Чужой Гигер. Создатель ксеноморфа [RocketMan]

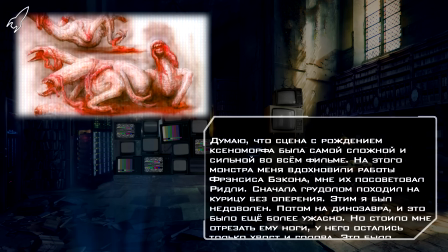[37:15]
Сначала грудолом походил на курицу без оперения. Этим я был недоволен.
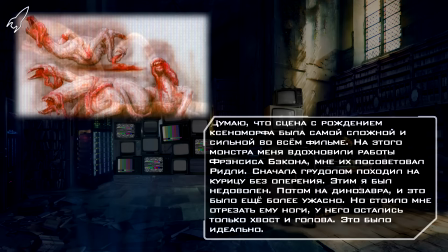[37:19]
Потом на динозавра, и это было еще более ужасно. Но стоило мне отрезать ему ноги, и у него остались только хвост и голова.
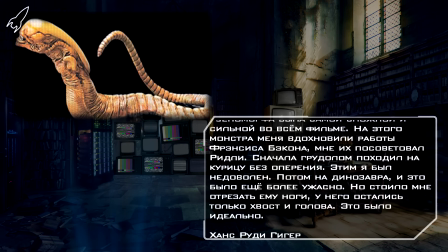[37:28]
Это было идеально». В итоге предоставленная режиссером свобода все же была сокращена руководством студии, отсекавшим чрезмерно вульгарные, как им казалось, идеи Гигера.
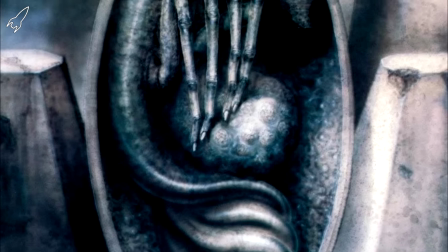[37:45]
Продюсеры обратили внимание художника на щели в яйцах, в которых затаились лицехваты.
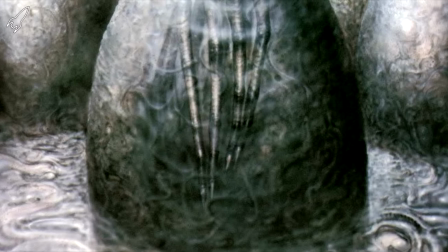[37:52]
Изначально они были другой формы и напоминали вагину.
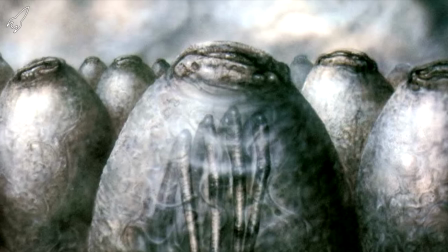[37:56]
Прокат фильма планировался в странах с сильным влиянием католической церкви, и продюсеры считали недопустимым подобные непристойные детали.
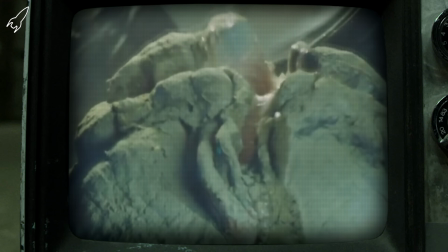[38:04]
Тогда Гигер сделал отверстие крестообразным.
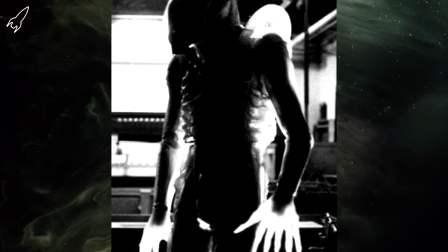[38:16]
Изначально Ридли Скотт и Гигер планировали сделать кожу чужого полупрозрачной, чтобы зрители видели движение человека под костюмом.
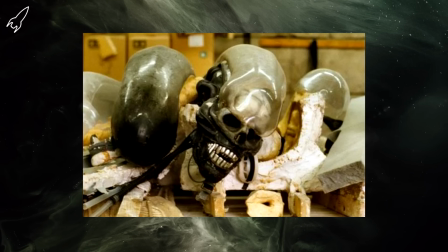[38:24]
К тому же Скотт хотел поместить личинок под полупрозрачную часть головы,
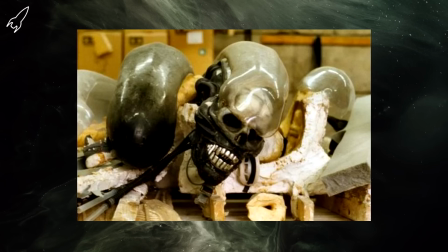[38:29]
чтобы во время крупных планов было видно, как внутри монстра кишит зарождающаяся жизнь.
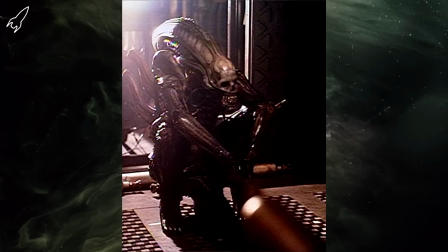[38:36]
Но сложность исполнения и не самый большой бюджет фильма не позволили сделать чужого еще страшнее.
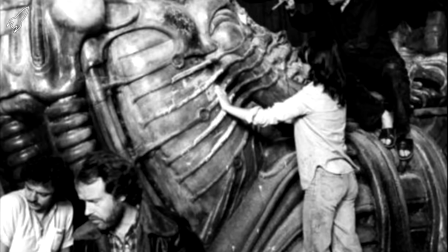[38:45]
За исключением подобных незначительных деталей, Гигер реализовал практически все свои идеи.
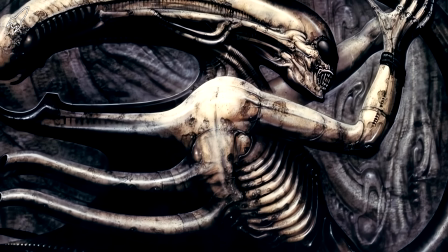[38:52]
Некроном, хищник будущего, образ которого переполнен фаллическими элементами,
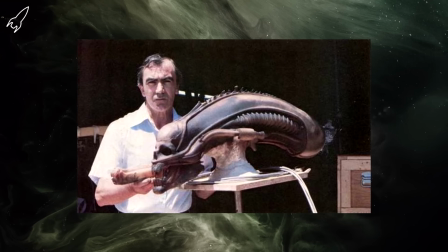[38:57]
благодаря работе выдающегося специалиста по визуальным эффектам Карло Рамбальди, трансформировался в ксеноморфа.
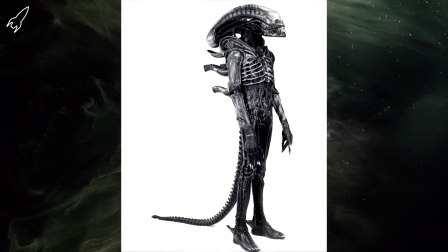[39:04]
В целом, ксеноморф кажется чем-то абсолютно чуждым.
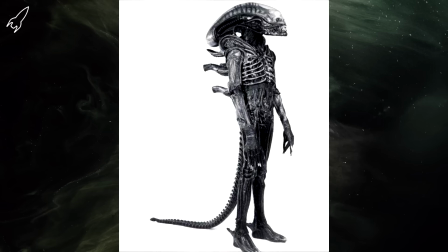[39:08]
Но если внимательнее рассмотреть этот образ, то станет понятно, что он составлен из вполне земных элементов.
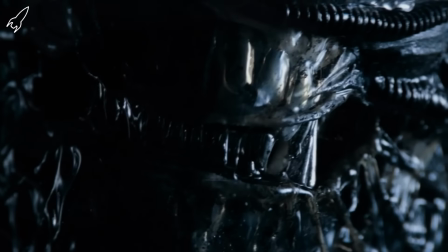[39:16]
Создатели фильма, конечно, понимали это, поэтому монстр появляется всего в нескольких моментах.
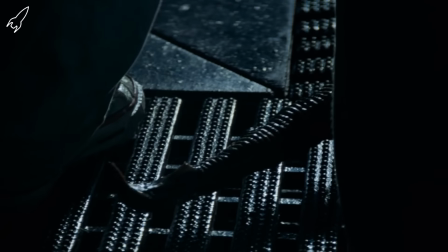[39:22]
При этом у зрителя, смотревшего фильм в кинотеатре, не было возможности как следует рассмотреть чудовище.
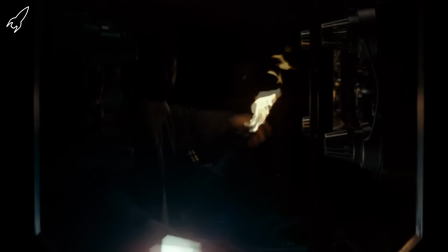[39:29]
Освещение, ракурс и динамика не позволяют этого сделать.
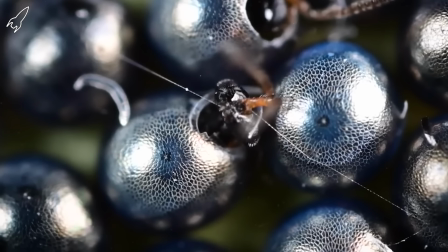[39:35]
Итак, жизненные стадии чужого были вдохновлены эндопаразитами мира насекомых.
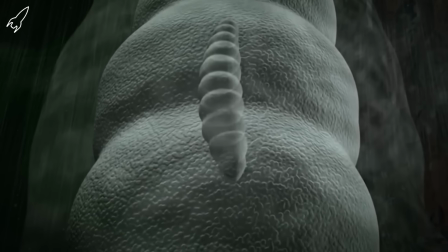[39:41]
Осы-наездники, например, откладывают яйца в тело гусеницы.
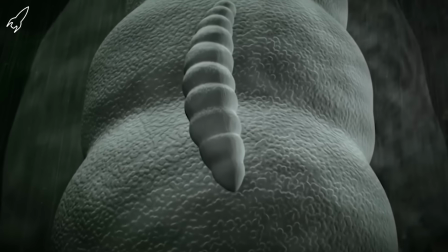[39:44]
Личинки развиваются внутри нее, питаясь циркулирующей в теле жидкостью.
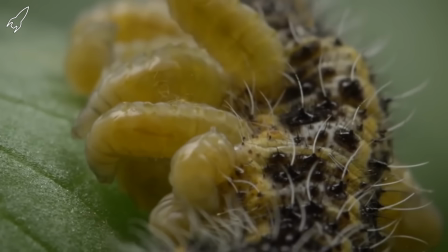[39:50]
Затем они прогрызают себе выход, закрепляются на ветке и создают вокруг себя кокон.
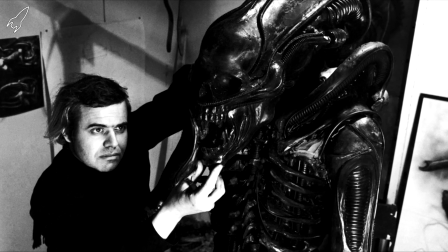[39:57]
Инсектоидный образ некронома показался Ридли Скотту удачным элементом.
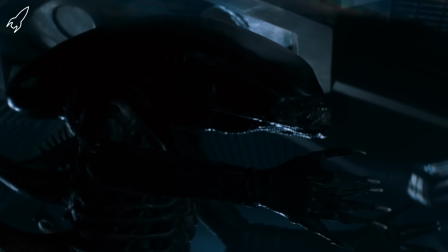[40:03]
Антропоморфное насекомое выглядит, мягко говоря, пугающе.
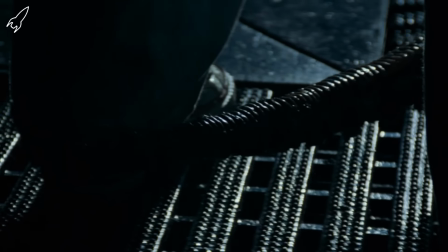[40:07]
Длинный хвост, покрытый острыми шипами, истекающая слизью челюсть мурены.
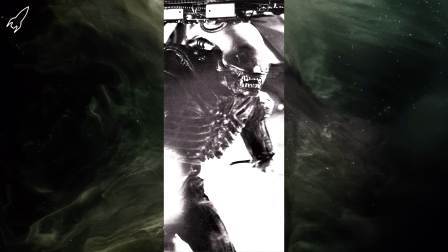[40:13]
Вытянутая голова, помимо сексуального подтекста, напоминающая то ли корпус дельфина, то ли туловище кальмара.
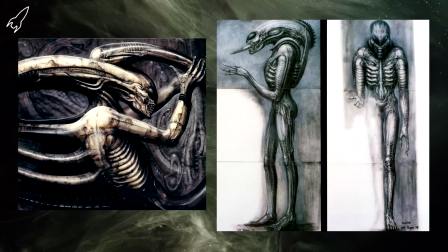[40:21]
Глаза некронома чужому не достались. Гигер предложил убрать их, ведь без глаз образ становится еще более устрашающим,
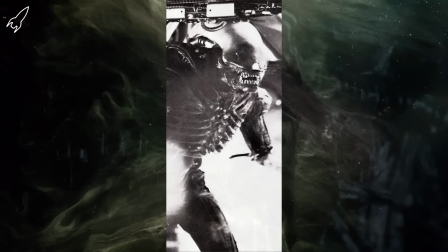[40:31]
так как неясно, куда именно смотрит чудовище. Объединение несочетаемых, казалось бы, элементов и вместе с тем завораживающая потусторонняя красота вызывают тревогу на подсознательном уровне.
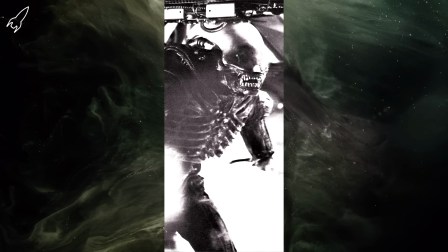[40:48]
Монстр Гигера стал воплощением сразу нескольких фобий и подсознательных страхов.
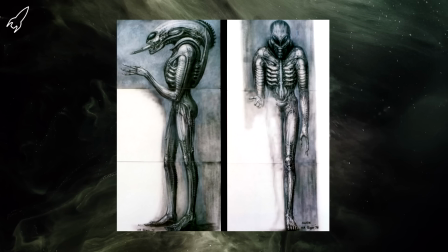[40:53]
Кроме отвращения, вызываемого внешним видом, боязни заражения быстро развивающимся паразитом и массового страха того времени перед применением биологического оружия,
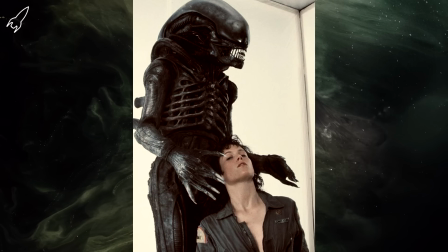[41:05]
авторы стремились пробудить страх изнасилования и последующего зачатия.
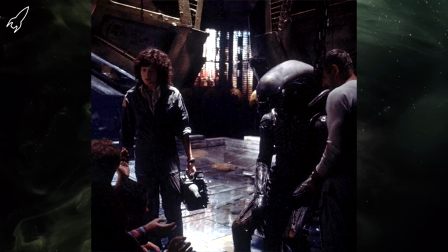[41:10]
Дэн О'Бэннон и Ридли Скотт хотели создать психосексуальный ужас.
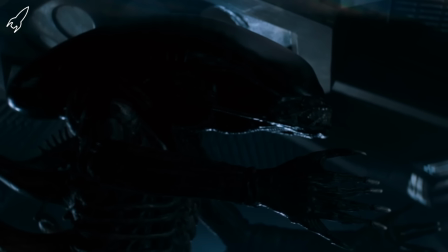[41:15]
И такой чужой прекрасно справлялся с этой задачей.